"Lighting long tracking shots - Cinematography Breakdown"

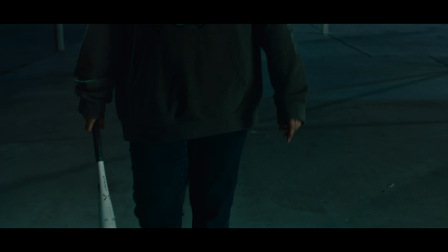16s
For a video today, I thought it'd be interesting to talk about this scene that I shot that looks pretty simple.
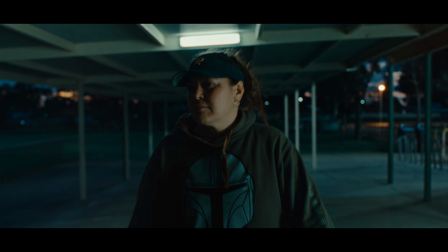22s
It's this long one tracking shot on a gimbal of this woman,
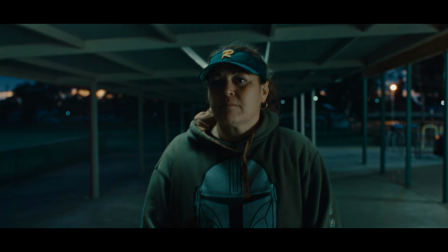26s
but it's got a few hidden interesting aspects that make it all work together really well.
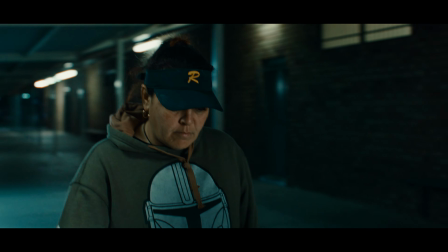32s
I'll speed through it a bit here, but when she gets out of her car, walks down this long corridor, you can see the camera arcs around,
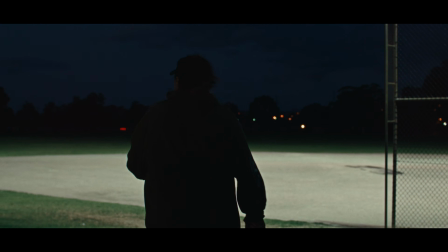41s
and then we follow down to the pitch, arc around her again,
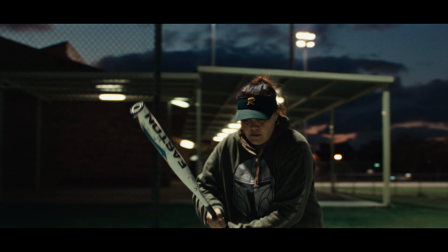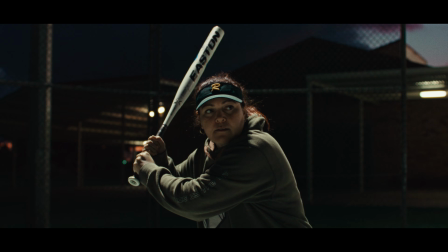51s
and then swings and hits this ball. So this scene is from a sort of art film portrait on this person, and it's a voiceover. She's talking about her personal stories, and we needed some footage to go with it. And my director friend Matt had this idea of doing it as one long shot where she gets out of the car, we follow with her, we don't really know what's going on, and then she gets down and hits this ball, which I thought was a great idea for this small budget that we had for this shoot.
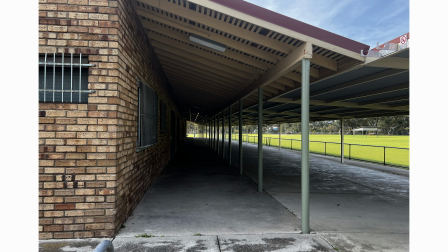82s
So we had to find this baseball pitch location that had the right distance to walk from the car to this sort of batting spot,
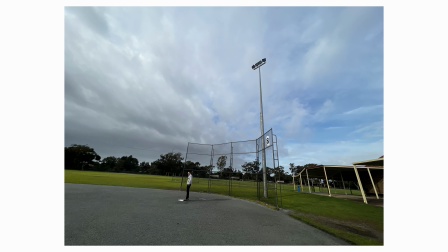89s
or whatever you call it, to fit in this little 2.5 minute video that we were making.
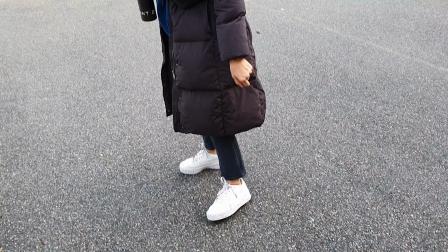94s
And this one spot here seemed to fit pretty well for what we needed. And then we just walk around and sort of test out the timing of the walk and see how long it took from
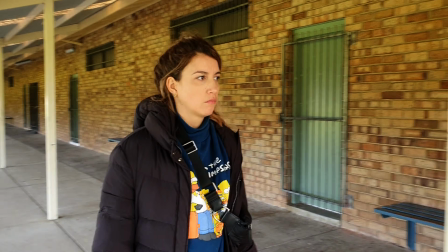102s
the car to where the spot is and how fast she would have to go on the day, if it was long enough or too short.
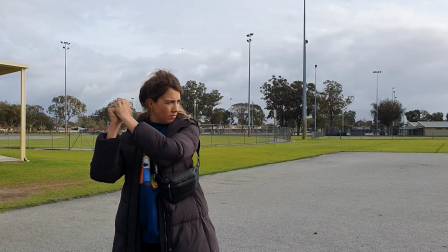109s
And then no one's there, and then we kind of finish almost like right here, and then the ball comes in and bang, yeah. We also wanted to shoot this sort of at the end of the day where the light was really nice and we had, only about a half an hour window to get it.
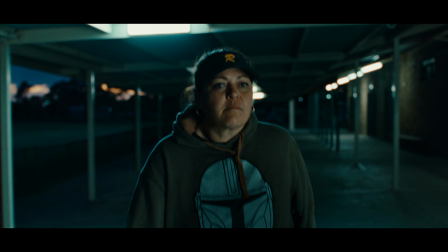124s
And what was really good about this spot was that the sun set here in the background, so it worked really well for what we needed. So on the shoot day we used my red Komodo, and this was before I had my Alexa 35 camera, so we just used that.
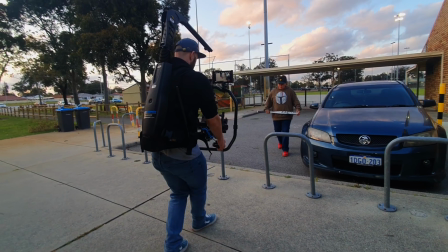138s
And then we used, I think it was a 25mm DZO Vespid prime lens, my little DZO lenses that I've got, and the Ronin 2 gimbal.
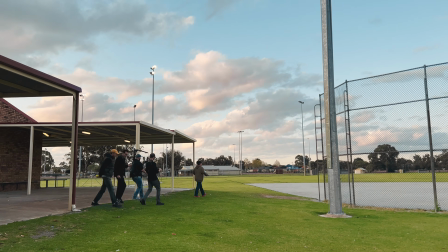147s
So we also got there a couple of hours earlier before we wanted to start shooting,
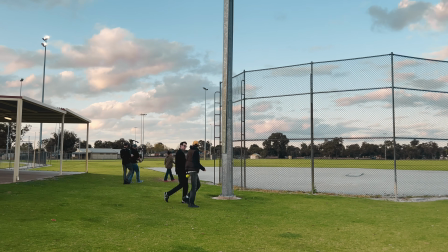151s
just to practice with the talent walking through and with the gimbal, and just to get all the timings right.
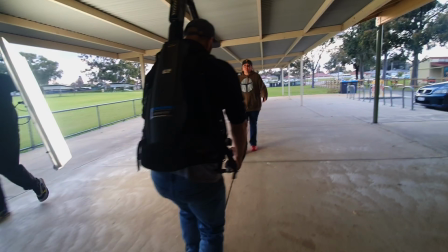157s
And because she's under this roof, I knew there wasn't gonna be enough light getting in and reaching her face, so I thought we'd have to bring this light panel and use this.
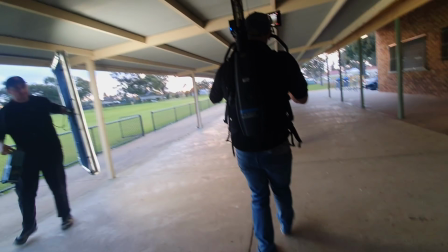165s
And this one here is the Intelitech Mega Light Cloth that I've got. Ideally, you'd have some bigger lights further away. We just didn't have the budget on this one. It was a really small budget. And then also just using like a white bounce wouldn't be enough.
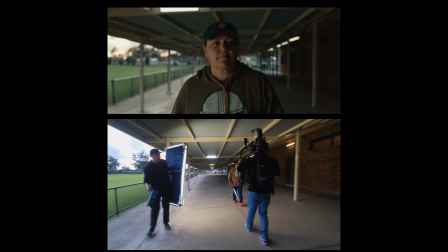177s
There's no light there to bounce off. So we had to have a light, and we had to walk with the light.
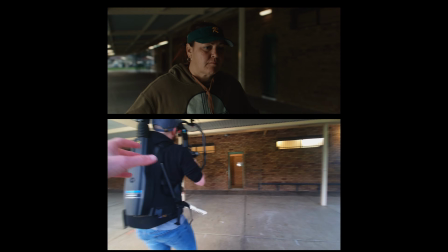182s
At one point in the shot during the walk, we let her pass and then we arc around and follow her from behind.
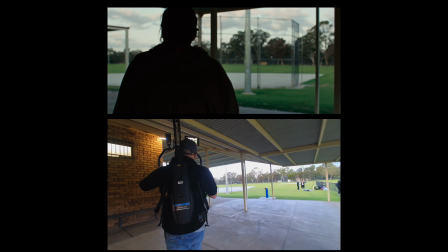188s
So at that point with the light, we just slowly pan it off as the camera arcs around so we wouldn't be front lit,
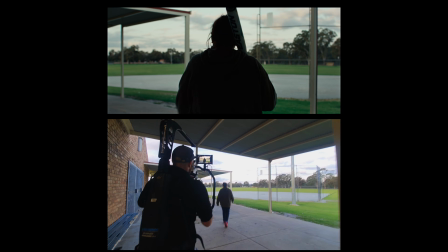196s
and then we sort of get more of this darker silhouette.
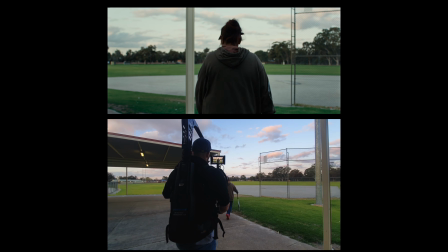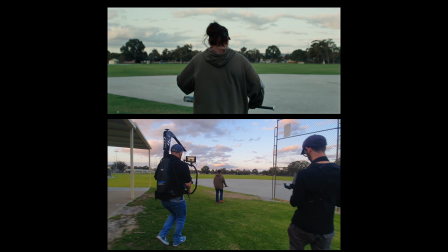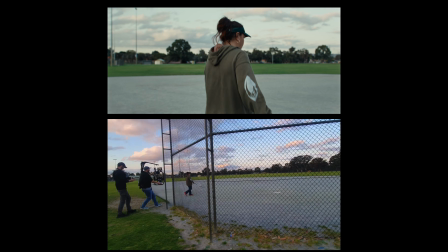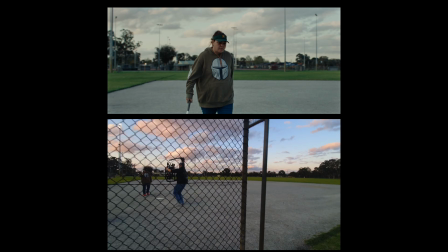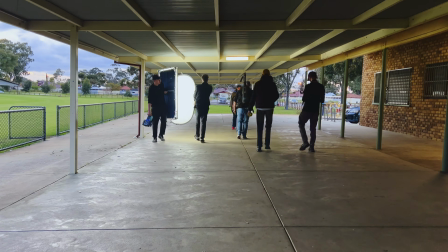225s
And you can see here on some takes, it wasn't soft enough and it felt a bit too sort of light saucy.
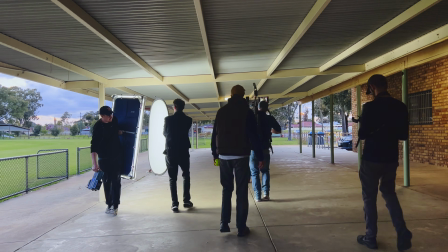231s
So I just walked along with this cheap little fold out diffusion to soften everything off a little bit. So because we were shooting right at the end of the day, I knew at some point the daylight levels were going to get too dark,
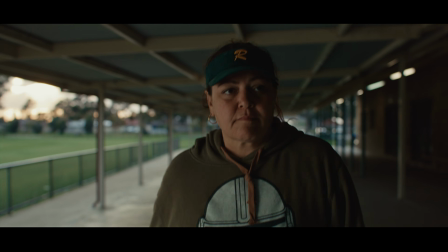243s
that the practical lights inside would be brighter and become more of a key light.
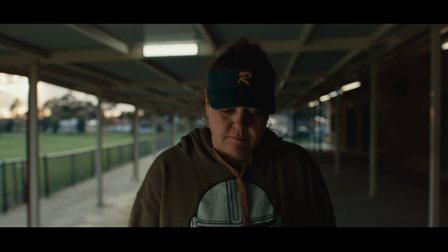247s
So at that point we would have to switch the key light from coming from this side to over to this side,
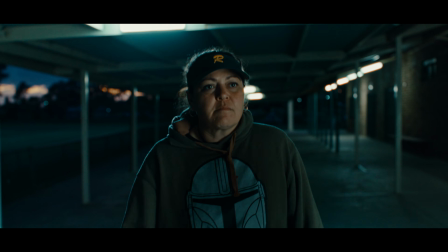254s
and for it to be more of a sort of tungsten green sort of color.